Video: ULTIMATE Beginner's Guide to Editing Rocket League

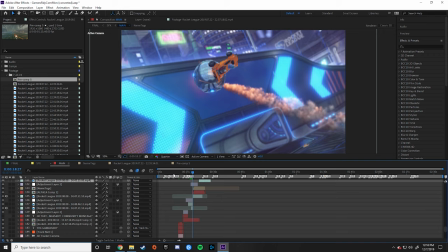497s
Once I get all my footage in, I then, like I said, press Control A, pre-compose,
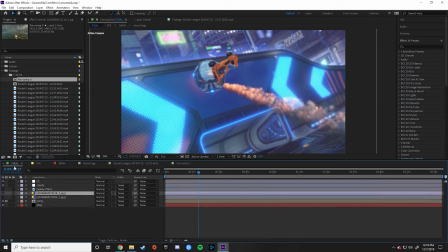502s
and then this becomes the main, and then this pre-comp, the one that consolidates everything, becomes the final.
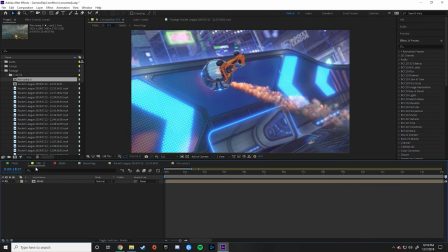508s
And you can name these whatever you want, it doesn't really matter. For this one specifically, I tried doing this SFX thing, but it didn't work out, so I don't use that in anything else.
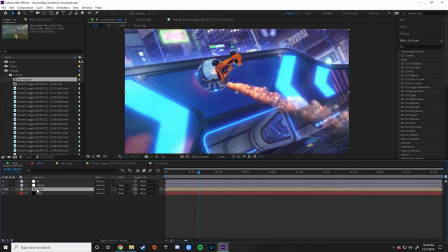517s
I pretty much just have these two. So this SFX here really should just be.
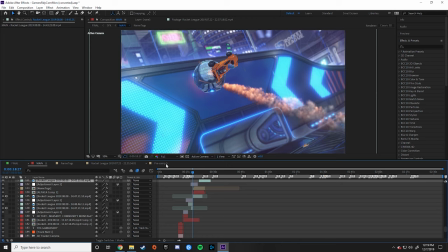523s
So after all the organization stuff, we then have the actual editing. So I take this footage, it's recorded at 10% speed.
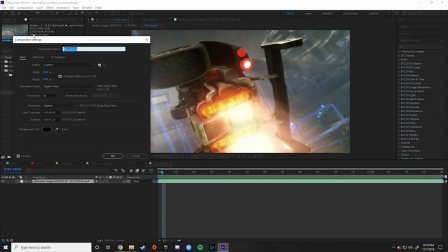529s
If you want to make the comp longer, I just go to composition, composition settings, and then I have the time scale here.
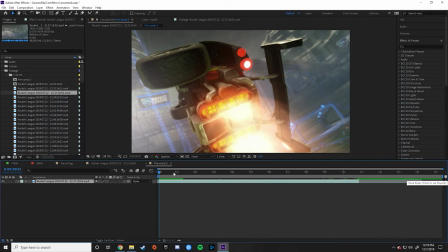535s
So I'll make this 15 seconds. Just drag this out. I press Control Alt T with the clip selected, and that brings up this time remap thing. I then go to the start of my clip, again holding down shift. I press the keyframe button.
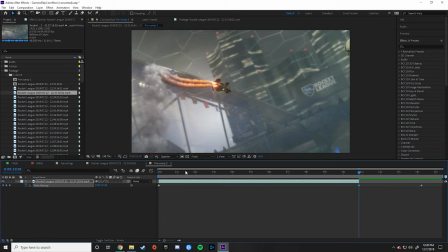548s
I go to the end, again holding down shift so it snaps. Press the keyframe. And that doesn't do anything on its own.
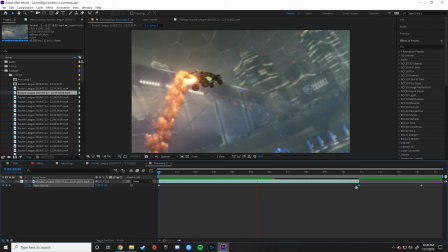555s
But what that's doing is it's setting the endpoint for the start and the end of the clip. So then if I bring those closer,
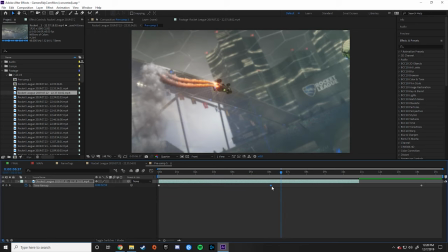561s
it'll take that entire distance and just scrunch it down into this time. And then you can see it plays faster.
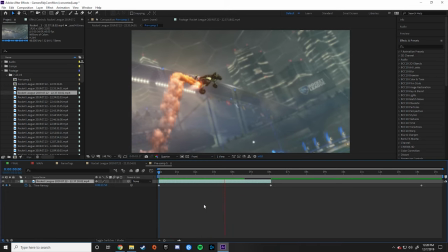567s
So that's the general idea with recording at 10% speed.
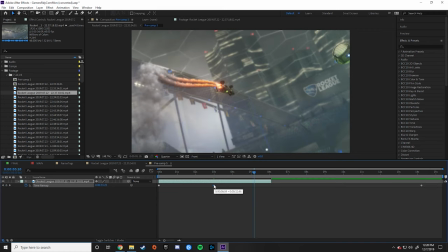570s
It records this whole thing and then you scrunch it down so you have a lot more frames in between, so the motion stays smooth regardless of what speed you play it at.
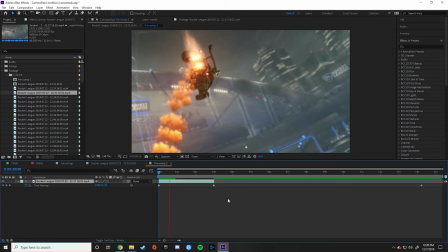578s
So it's even faster now.
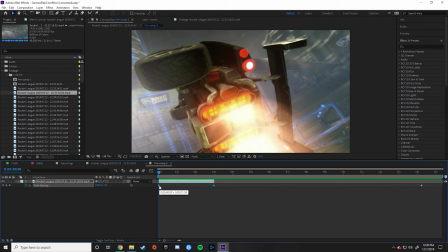581s
So from there, you select both of these keyframes, and I press F9, but you can also do right click, keyframe assistant, easy ease.
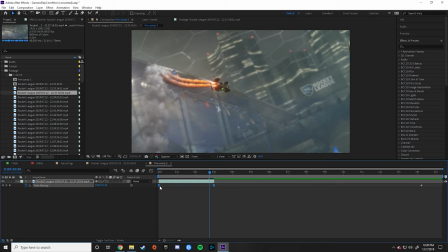590s
And to get rid of that, you just select these, hold control, and then click. The shortcut for that is just F9 on the keyboard. And then I press this graph editor button, which opens up these motion curves.
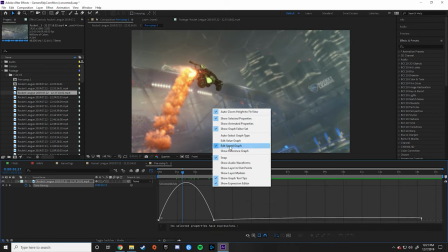602s
And yours may look like this, or yours may look like this. Generally for editing, most of the time you're gonna be better off editing the value graph instead of the speed graph. I use the value graph for most of what I do, the speed graph sometimes for like text or whatever.
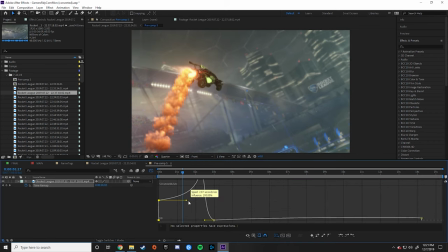616s
So they work a little differently. This one, you don't have as much control, the speed graph. You can only move this line like this, so you don't get as much control over the actual movement of the clip. But in the value graph, you can move the handles all the way in any way you want, and it gives you a lot of finer control.
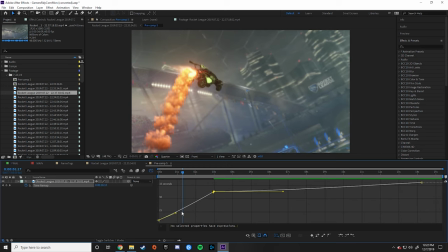634s
So the general idea with these curves is when it's straight, the footage plays back normally. This is the playback speed, it's just playing normally. When it's steeper, the video plays faster. The clip shoots at the beginning and then slows down. It can be a little hard to understand at first, but the more you work with it, the more it starts to make sense.
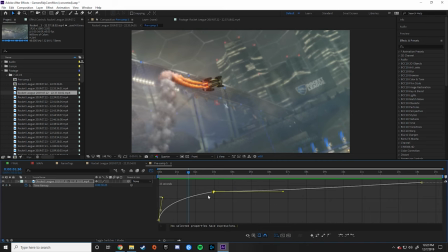654s
And then if I bring this one, shoots, slows, and then accelerates out. And this acceleration is how you get smooth transitions across clips.
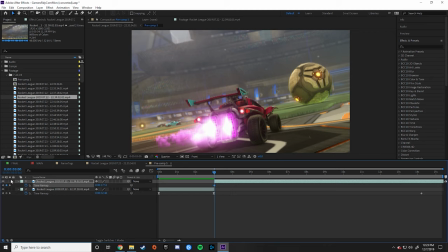666s
So if I open up this other shot, again, pressing Ctrl-Alt-T, keyframe, then bring these together, select, press F9, and then you have these motion curves again.
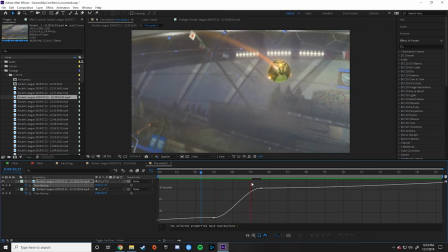674s
So you can see it accelerates out, and then this one starts slow, speeds up, and then ends slow, which is how it's gonna look by default when you press F9.
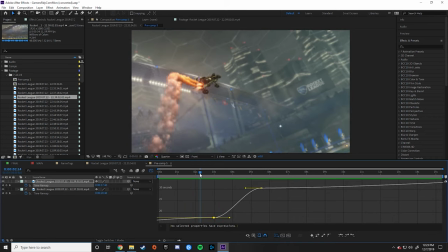681s
So to get a smooth transition here, I want it to accelerate out of the clip and slow in. So knowing that the other one ends with this acceleration, so I'll have this one start with a similar acceleration. So it's a smooth, obviously, you know.
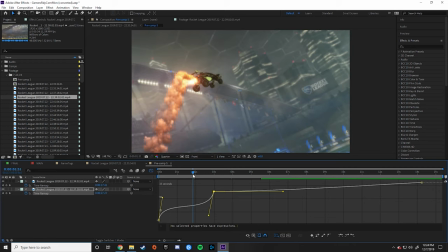699s
The clips are gonna be a little different every time, so you have to tweak it.
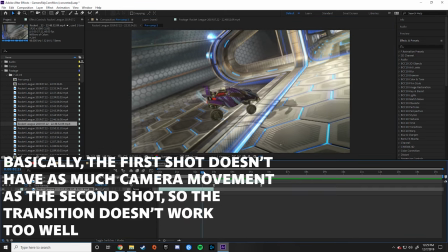706s
I'm gonna get a better shot. So with this one, you can see that the camera's moving a lot more throughout the shot, so hopefully that'll work better.
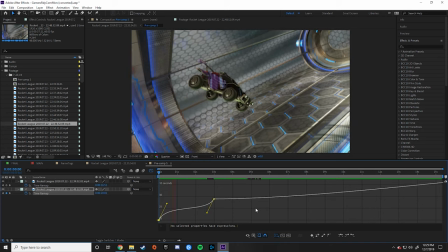713s
So again, I accelerate in, accelerate out, slows down and then speeds up, and then this one speeds up.
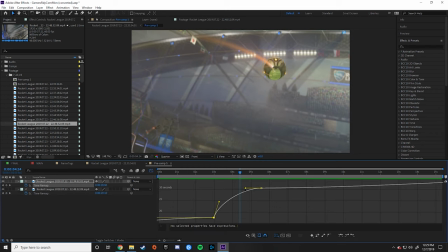720s
It's not perfect, and I didn't design these shots to go back to back, so it's not gonna look perfect.
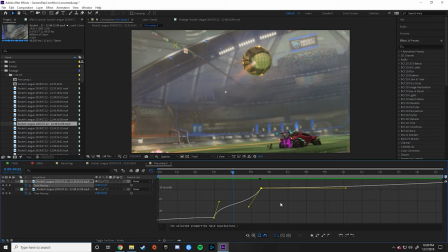727s
But I do try to keep in mind how the shots are gonna transition into each other when recording. So if you want it really harsh, you can do that. If you want it less harsh, you know, do this stuff.
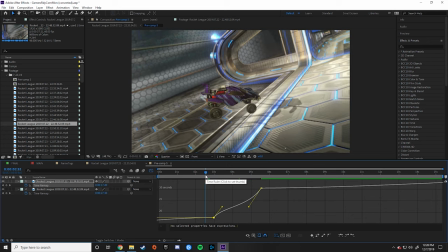740s
I say experiment. I'm not showing you mine because I don't want people to copy my curves, because it doesn't really matter what your curves look like.